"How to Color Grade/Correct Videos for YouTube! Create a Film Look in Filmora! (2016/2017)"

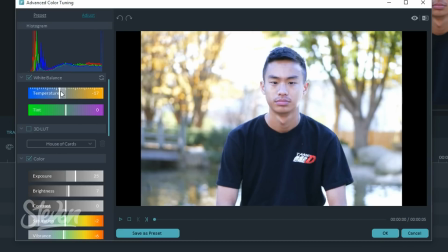(4:09)
But from my experience, usually to create a film look, which is what I'm trying to get at right now, you usually make the exposure and brightness a little less, the contrast up, and the saturation and vibrance lower. What this does is make the video look a lot more intense, because there's less color. It's not totally black and white.
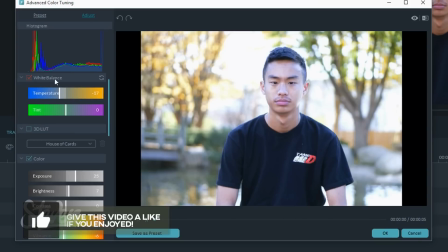(4:26)
You can see the color, but it just gives that intense feeling. I actually have a second channel where I make films and vlog, so I use this effect a lot. And I tend to like using like blue colors, like cold colors, as I don't know, it just creates a better look, like film look, rather than like yellow lights like this.
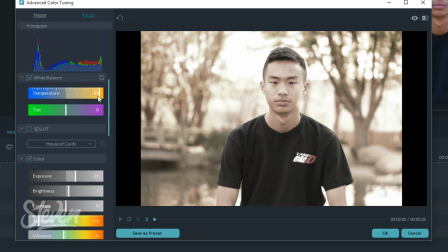(4:43)
If this was like, let's just lower saturation, it doesn't look as good as like if we were to do this, because this is more towards black and white than yellow is. So I feel like it looks a lot better and fits it a lot better that way. So right now the temperature looks fine.
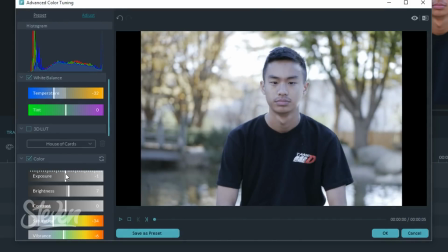(4:57)
I'm gonna lower the exposure though. So something like this, and we're gonna increase the contrast a little bit.
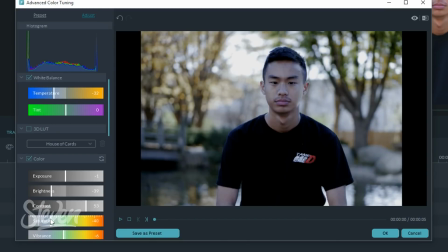(5:05)
we're going to turn the saturation a little bit higher, actually a little bit lower, and the vibrance a little bit lower also.
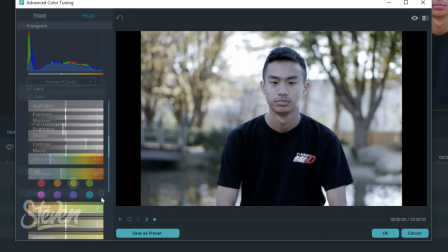(5:12)
I think the brightness is a little bit too low, so something like that would look good. Highlights, we can change that as well.
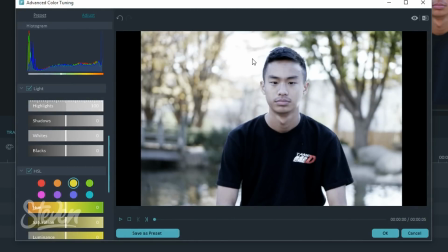(5:19)
I'm actually going to make it a little bit brighter, actually, just so the background's a little bit more visible. For shadows, I'm going to make it a lot darker, actually. For shadows, I'm going to lower it. For the whites, you can change like the pure white colors.
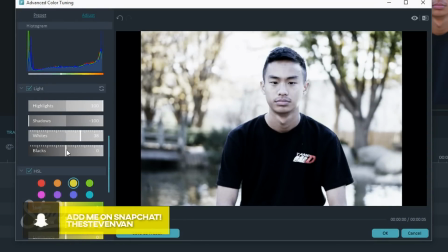(5:32)
So as you can see, I'm going to make the background a little bit bigger right there. And I'm going to change the blacks, so I'm going to make it dark, really dark.
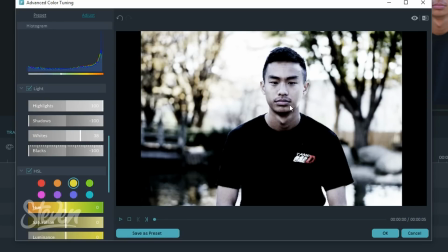(5:39)
So as you can see, that's a lot scarier and a lot more intense than it once was before. And I know this isn't a video, but it will have the same effect on a video as well. This is similar to editing in Lightroom. Like, photographers always use some sort of effects or like alter the highlights, the shadows, the whites, the blacks, the HSL, the colors.
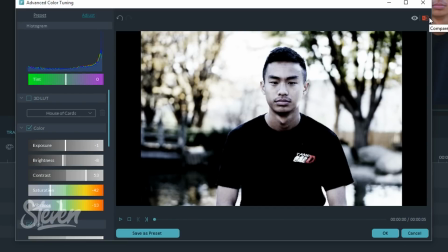(5:57)
So it's just a great way. So if you want to compare it to what it was previously before, you can press this AB thing on the right. There's also an I if you want to like check from before and after. But I'm going to press right here and I'm going to press side by side view.
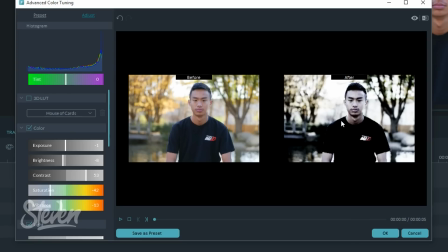(6:10)
And as you can see, it's much different. This one looks scarier in my opinion, just because all the blacks are really, really like out there and you can see it.
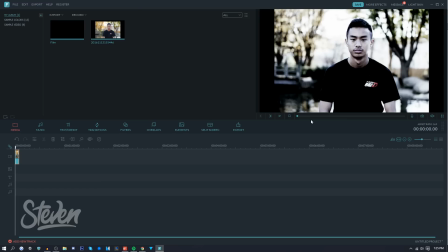(6:19)
While this is more like calm and neutral. So as you can see, now I look like a zombie and it looks really cool. I actually apply this effect a lot in my films. I also do this for like school projects. I actually made a video on how to make a horror film look in Filmora as well. And I use basically the same principles as I did in this video.
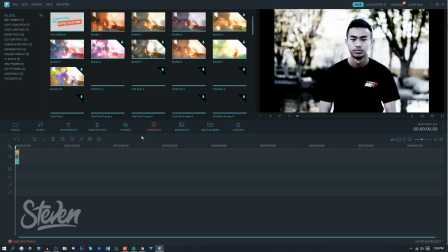(6:38)
Another thing you can do is actually add overlays and stuff, as Filmora does provide these, and they actually might make it look a lot better.
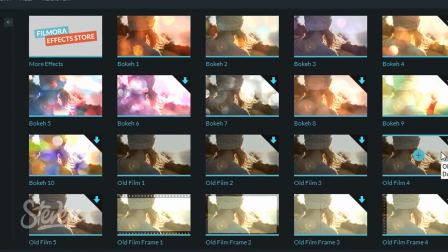(6:45)
So there's actually like grainy things, so like old film, it'll add grain and add vintage things to it.
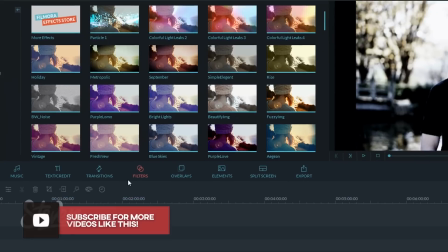(6:51)
And filters as well, so it alters the colors if you really want that. So blue skies is one of my personal favorites.
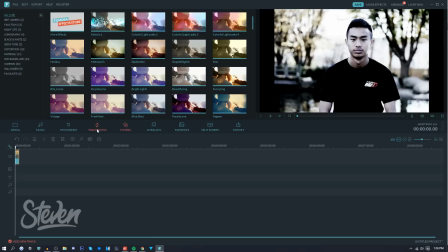(6:56)
And yeah, that's about it. Hopefully you guys did enjoy it. If it did help you out, hit that thumbs up button. My name's Steven, and I'll see you in the next one.